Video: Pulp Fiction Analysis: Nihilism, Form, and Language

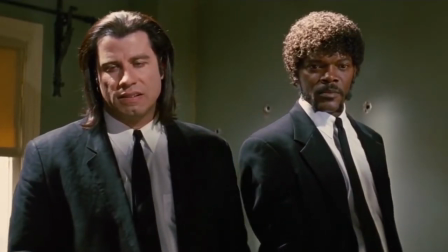This moment impacts Vincent Vega and Jules in two remarkably different ways.
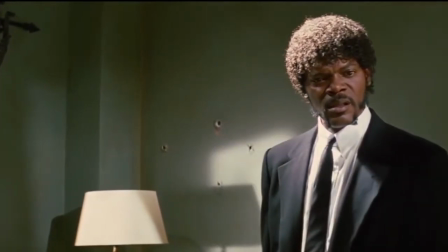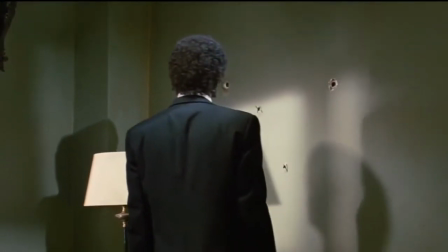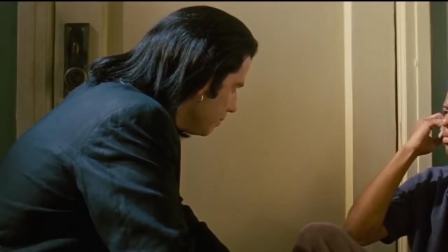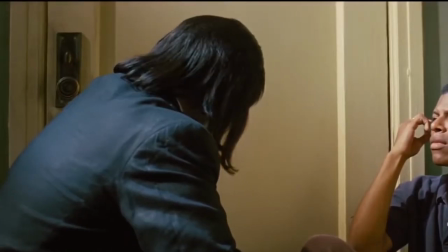Jules sees it as a moment of divine intervention, an act of God, while Vincent Vega views it as simple luck.
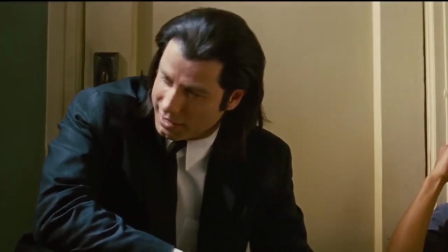Jules finds religious meaning in this moment, and it convinces him to leave the gangster lifestyle.
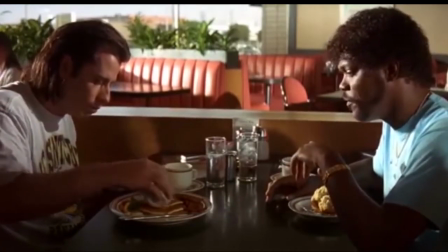When Jules conveys this to Vincent in the diner, he dismisses it as foolish and claims Jules will be a bum if he leaves the lifestyle.
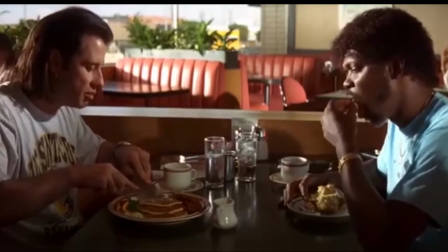Jules is focused on spiritual meaning, while Vincent Vega is focused on money and material things.
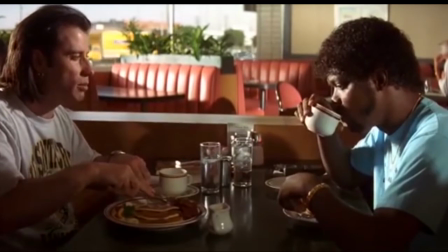Jules is going to abandon his nihilistic lifestyle, while Vincent is content as he is currently living.
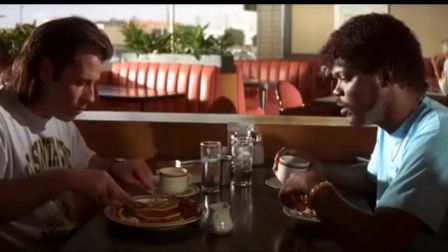However, as this argument in the diner is going on,
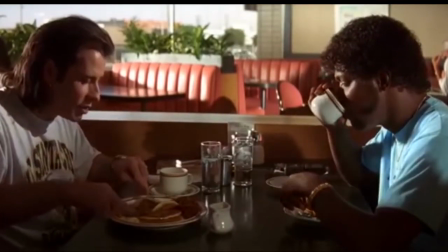the audience ultimately knows who is right and where Tarantino stands due to the unique, fragmented formal structure of the movie.
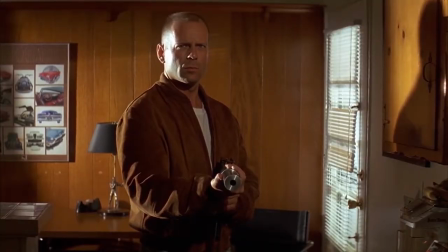Tarantino's attempt to show the folly of the nihilistic lifestyle that Vincent is leading is augmented by the audience's knowledge of the future.
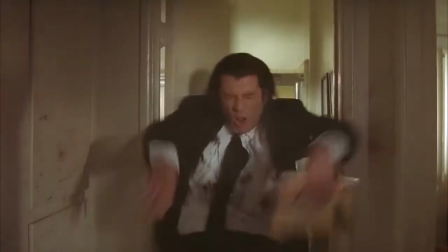Not only does the audience know that Vincent ends up being murdered because he ignored this sign and continued his criminal lifestyle,
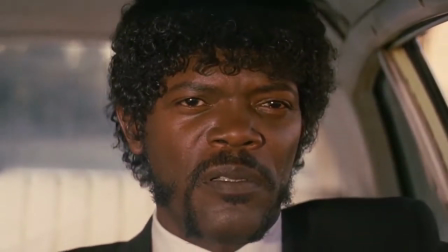But they also see all of the times acts of God have affected Vincent's life since the diner conversation.
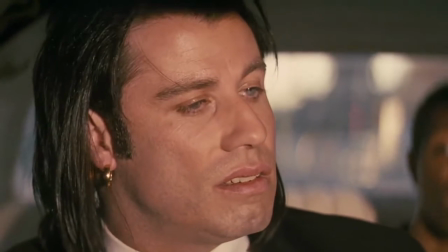For example, the incident where he accidentally shoots Marvin in the face as he says, You gotta have an opinion.
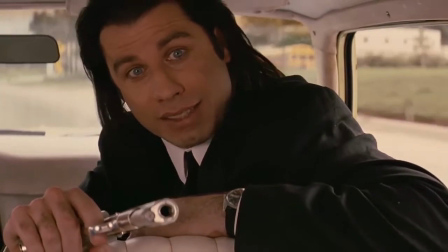I mean, do you think that God came down from heaven and stopped him? What the fuck's happening?
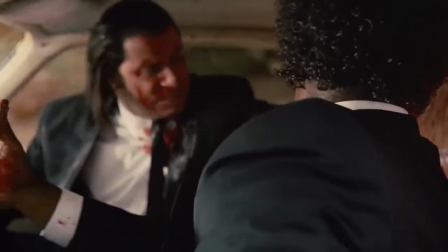It's still fresh in the audience's mind. It could be argued that this is a clear act of God, especially considering the timing of the shot.
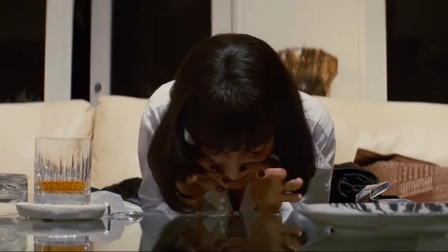When he buys heroin, his dealer places it in a baggie, which causes Mia to think it's cocaine.
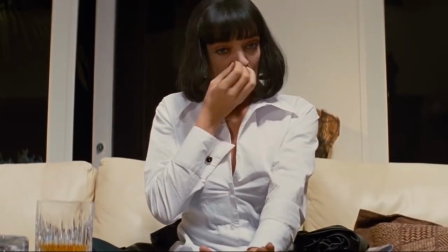She snorts it and then overdoses. Vincent's drug dealer not having a balloon for the heroin is another random act of God that negatively affected Vincent.
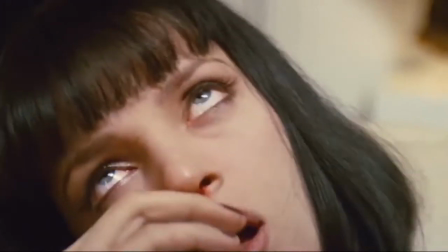Allowing the viewer to have knowledge of these events undermines Vincent's argument against Jules about divine intervention.
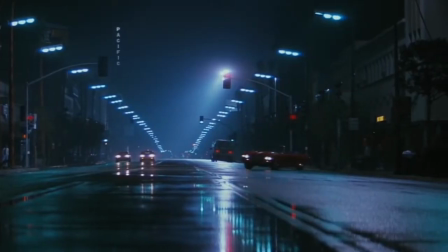If this story was told in order, Tarantino's message about the flaws of the nihilistic lifestyle Vincent buys into may not be as clear.
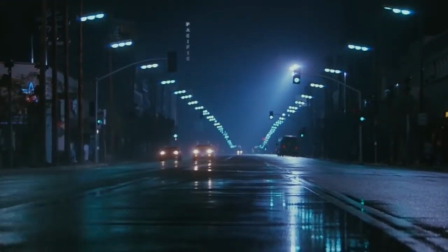Viewers might not connect the ultimate death of Vincent Vega with the conversation about divine intervention.
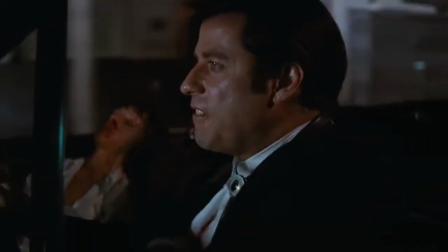But by giving the viewers a window into the future,
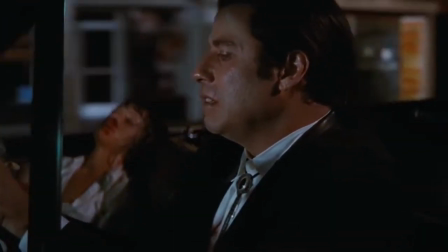they can clearly see that Vincent Vega's refusal to give in to a bigger belief system and continue his nihilistic lifestyle will ultimately lead to his demise.
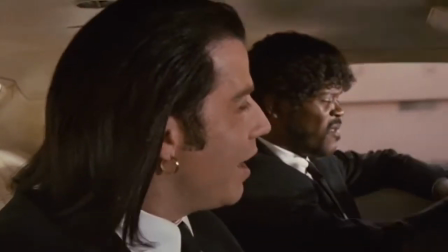This allows Tarantino to get across his larger message about modern society.
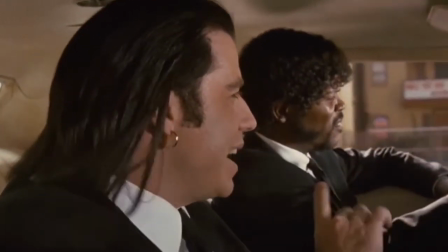It is established at the beginning that both Vincent and Jules are representative of the flaws of contemporary America.
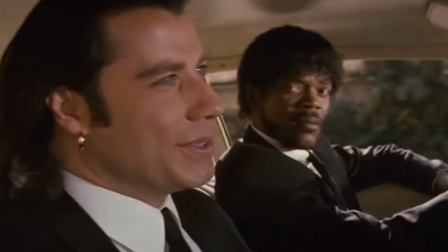They discuss pop culture and have no clear moral code. Jules grows out of this, but Vincent never does.
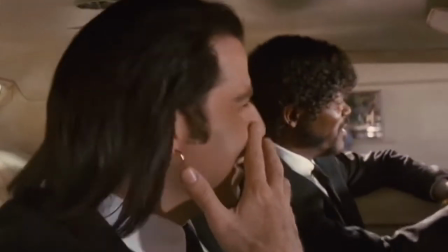The ultimate fate of Vincent's character reflects Tarantino's thoughts on the negative consequences that will arise from this nihilistic worldview on America.
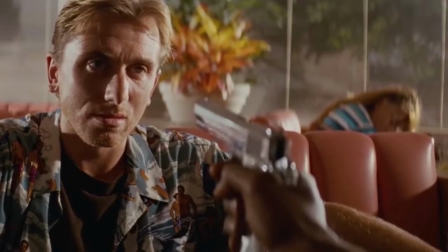Coinciding with the evolution of these characters is a newfound understanding of language. Take this scene from Jules in the diner at the end of the movie after his epiphany.
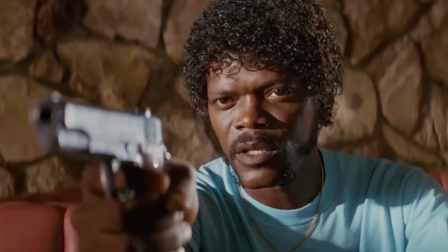passage I got memorized. Ezekiel 25, 17. The path of the righteous man is beset on all sides by the inequities of the selfish and the tyranny of evil men.
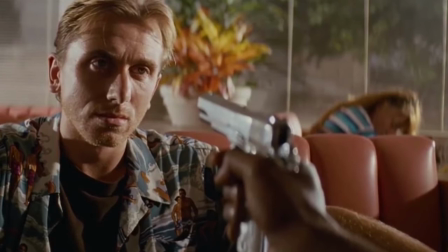Blessed is he who in the name of charity and goodwill shepherds the weak through the valley of darkness, for he is truly his brother's keeper and the finder of lost children.
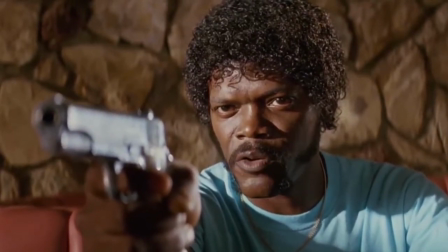And I will strike down upon thee with great vengeance and furious anger those who attempt to poison and destroy my brothers
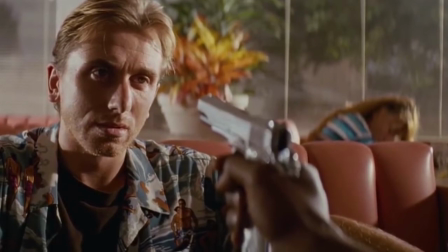and you will know I am the Lord when I lay my vengeance upon you I've
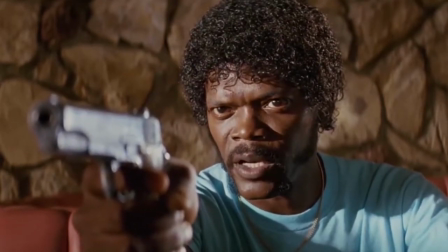been saying that shit for years and if you heard it that meant your ass I never gave much thought to
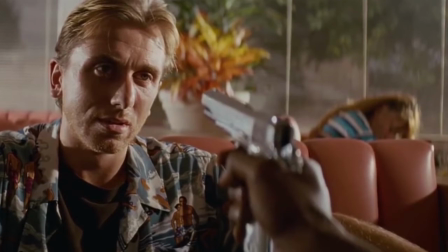what it meant I just thought it was some cold-blooded shit to say to a motherfucker before I popped a cap in his ass I saw some shit this morning and made me think twice.
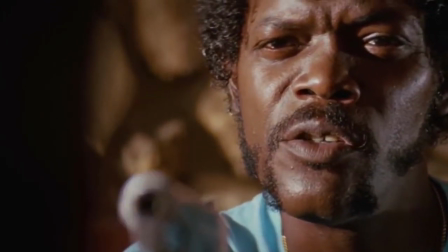See, now I'm thinking, maybe it means you're the evil man and I'm the righteous man.